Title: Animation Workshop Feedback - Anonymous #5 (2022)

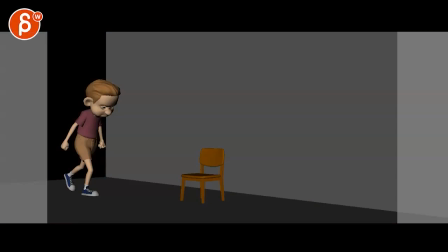[0:03]
all righty let's play this in full nice okay okay okay okay let's see okay
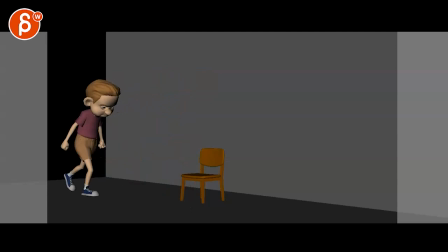[0:18]
so you are i'm checking your mail talking about moving the keys around i think this is all very successful there's one little moment where you're still a little bit pose to pose and i think the only other thing is i don't know if you need
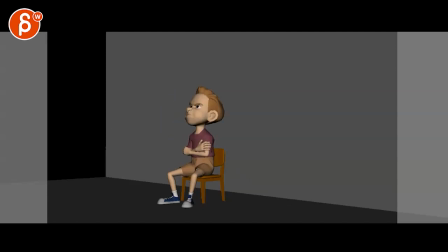[0:34]
this this is purely subjective i don't know because he has that moment of i really like this and to me it could end there it's almost like after all of this that's your biggest
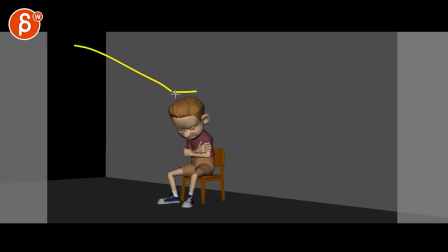[0:47]
contrast right he starts up here and he ends down there that's his whole journey through this shot like whatever happened he's disappointed but then suddenly goes hmm and that to me is almost the beginning of a new idea where he's going to do something stand
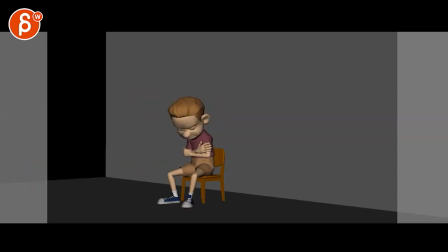[1:04]
back up and walk out this way so i think from a super subjective storytelling point of view i would just leave it like that and not do that the other thing is i know you talked about this being in the reference and that's how kids do it i still feel this is just a weirdly awkward
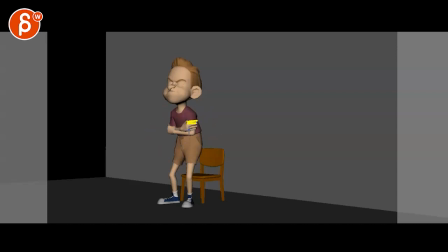[1:21]
pose just because the fingers are so even it just feels like it's lightly placed there and it doesn't this feels like he he got hurt imagine that arm would be somewhat dangling with the hand here and you would have some blood running down like he just got shot
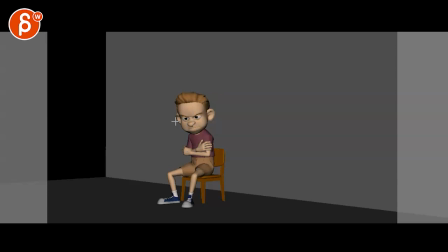[1:37]
or something or punched or maybe like okay it's a kid he didn't get shot but maybe he got punched by another kid on the playground and like he's just mad at that like it's like a classroom or something and or this is the the principal's office right and he goes and that's kind of what it what this
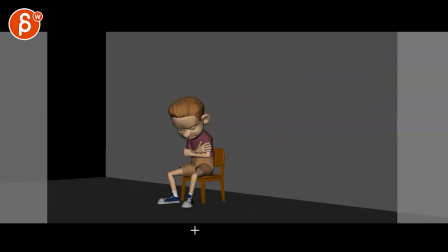[1:52]
feels like so generally i'm saying you have to fix it because i think we're pretty much done with the shot um just think in terms of what does this pose tell us and how do we feel about this if that makes sense and the biggest thing is for me that moment of he turns
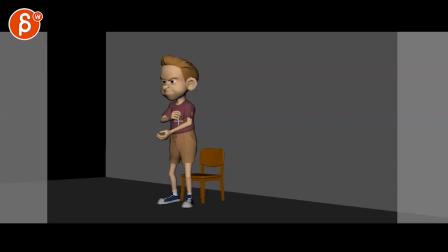[2:11]
and then this just kind of this is almost um like uh vampire like of imagine he's in a coffin here and he goes i must sleep now and it kind of ends at the same time i know those arms go
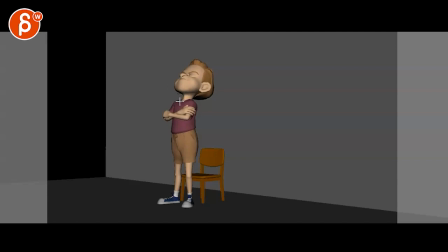[2:27]
here before the head but it's so close together but then everything kind of stops and then he goes forward and it's i feel like the whole body starts to go down so what i would do
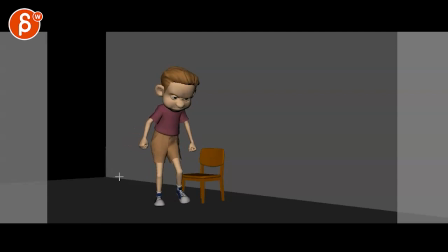[2:42]
just for that moment might be this and again watch out you got your chest imagine there's an arrow pointing this way and the head arrow pointing this way and then as you do this let's go fancy here this point and this point see how they're pointing the same way and this
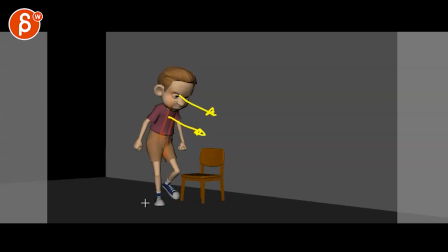[3:01]
feels too locked at that point i think everything else is it's really working a lot better i wish that's just like your remnants of pose to pose or just the stiffness it's not really post at this point it's more the stiffness so have this and then turn your head two or three
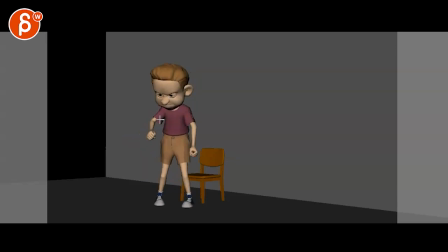[3:19]
frames earlier then the body catches up then you do this and then both arms stopping at the same time again is the two hitting that pose i know there's a bit more in the head but you want to put
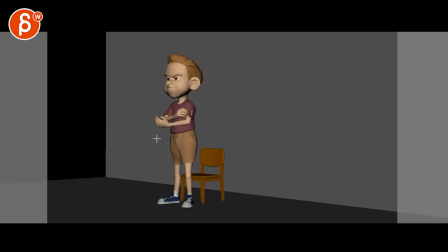[3:34]
you know imagine your is this going underneath no it's holding the elbow just think in terms of this might go there first clenching with the fingers and then a couple frames later this arm finishes and the fingers adjust and grip so it doesn't feel like this is a pose see how you your
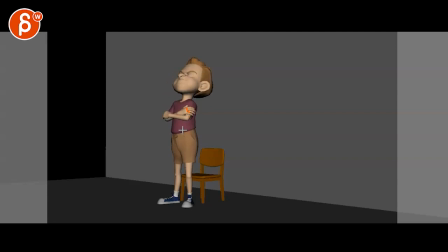[3:51]
fingers already curled and then you get into this and once you hit that there's nothing else in the fingers there's no adjustment there's no gripping there's no nothing so that's now the extra level step you need to put into your animation so you get out of that blocky feel post to post feel
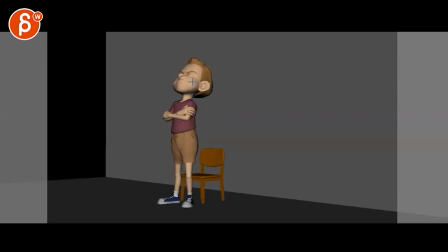[4:06]
or that stiff feel and then don't forget at the very end we end up being very one axis in his rotation there so this is all going to help you where you have that coming to a stop at a different point that rotation it might still be you know maybe not completely turned
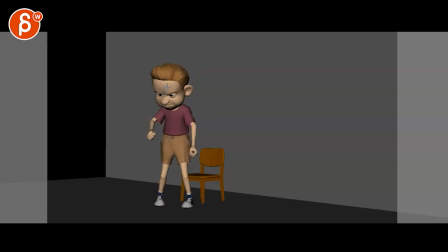[4:22]
like he starts and leads with that head more maybe it overshoots or maybe doesn't go as far right he leads that turn before the chest but doesn't go as far with the head and then during that move you finish also in a y rotation so it's not just one axis and then we have all of that
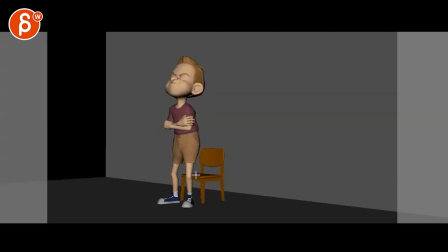[4:43]
and i think on such a strong sit then it's a bit more in terms of mechanics of one two three during this time the shoulders will have a little kick down and the hands will go down there might be a slight adjustment again in the hand they might move
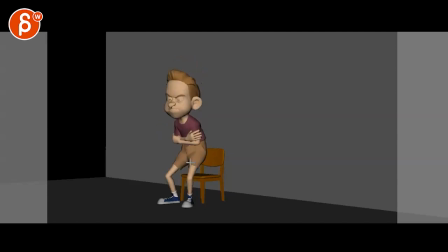[4:58]
down a bit changing the fingers because that's a big stoppage of the roots so that downward momentum continues in everything else in the body you know and not seeing the ears would flop down but you know would it be something more floppy like on a hat that would flop down so i think
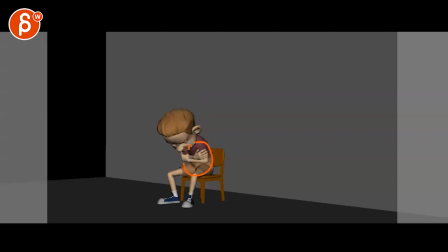[5:13]
in terms of so it doesn't just go down and then that's it here because here i like when you go up that is not one axis because you're turning slightly and wide to look at us a little bit love all this
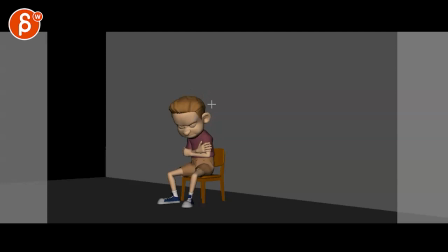[5:27]
and same thing here you're not going down in one axis you're going down with a slight rotation over which is great so that's the stuff you want to put really everywhere and then in the end like i said it's kind of a subjective thing if you would do this then you could can
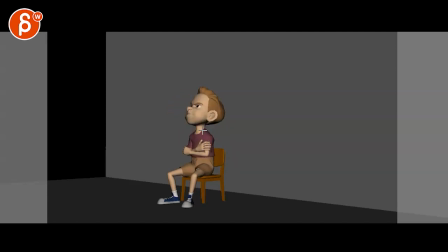[5:41]
you put it could be something where you do that and this actually the arms go out and they hold on maybe to the chair you know i mean that because again this to me seems like a new idea it's a new thought
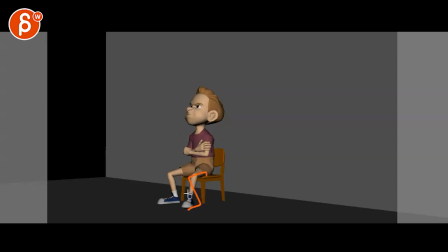[5:53]
and that would be represented in everything so maybe you know like the legs come closer to the chair he's just stiffer it's like hmm i have made a decision but again this is why to me it feels like this leads to a new idea so generally i would say when you do have
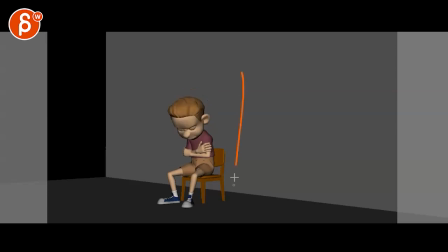[6:11]
a change in a pose like even this disappointed imagine that's the end again i would loosen the grip in this and maybe the
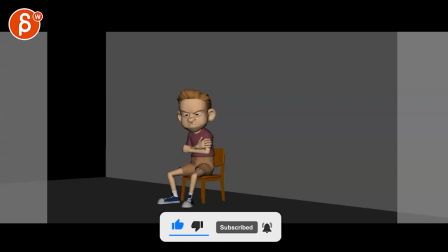[6:20]
knees go out a bit more this goes from i'm feeling one way and i'm feeling another way and what if this is like ultimate disappointments how do you show this
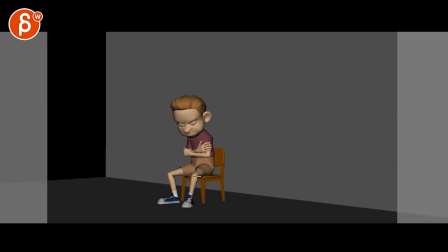[6:28]
not only in the spine in the head but in the rest of the body that's definitely something you need to add and think about in your future animations like the the overall body language when you go from pose to pose and then little things like not having things end at the same time
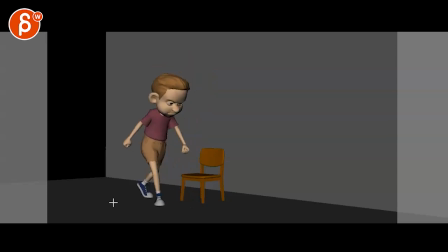[6:44]
one axis movement or stiff movement here you got to think about what body part um leads right and then spacing things like that arm goes forward and it kind of has a bit of a stopping point here right there you can see over these frames kind of locked in screen space here then
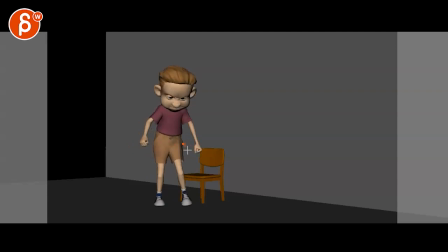[7:03]
you go back and then it goes back to here and then it's kind of locked again and then suddenly going to the right and that arc is okay here so just a little clean upy things in terms of spacing and all that good stuff already but definitely better i think you're always improving
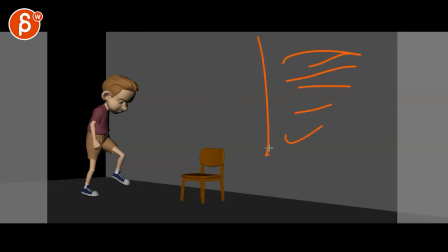[7:21]
which is great so anything you know that might be bullet point list of things is for this shot but it's also a general note for upcoming shots all right thanks all right there's an email you can sign up you can start whenever you want you can submit whenever you want you get 16 submissions either way a like and subscribe would be awesome All right, thank you.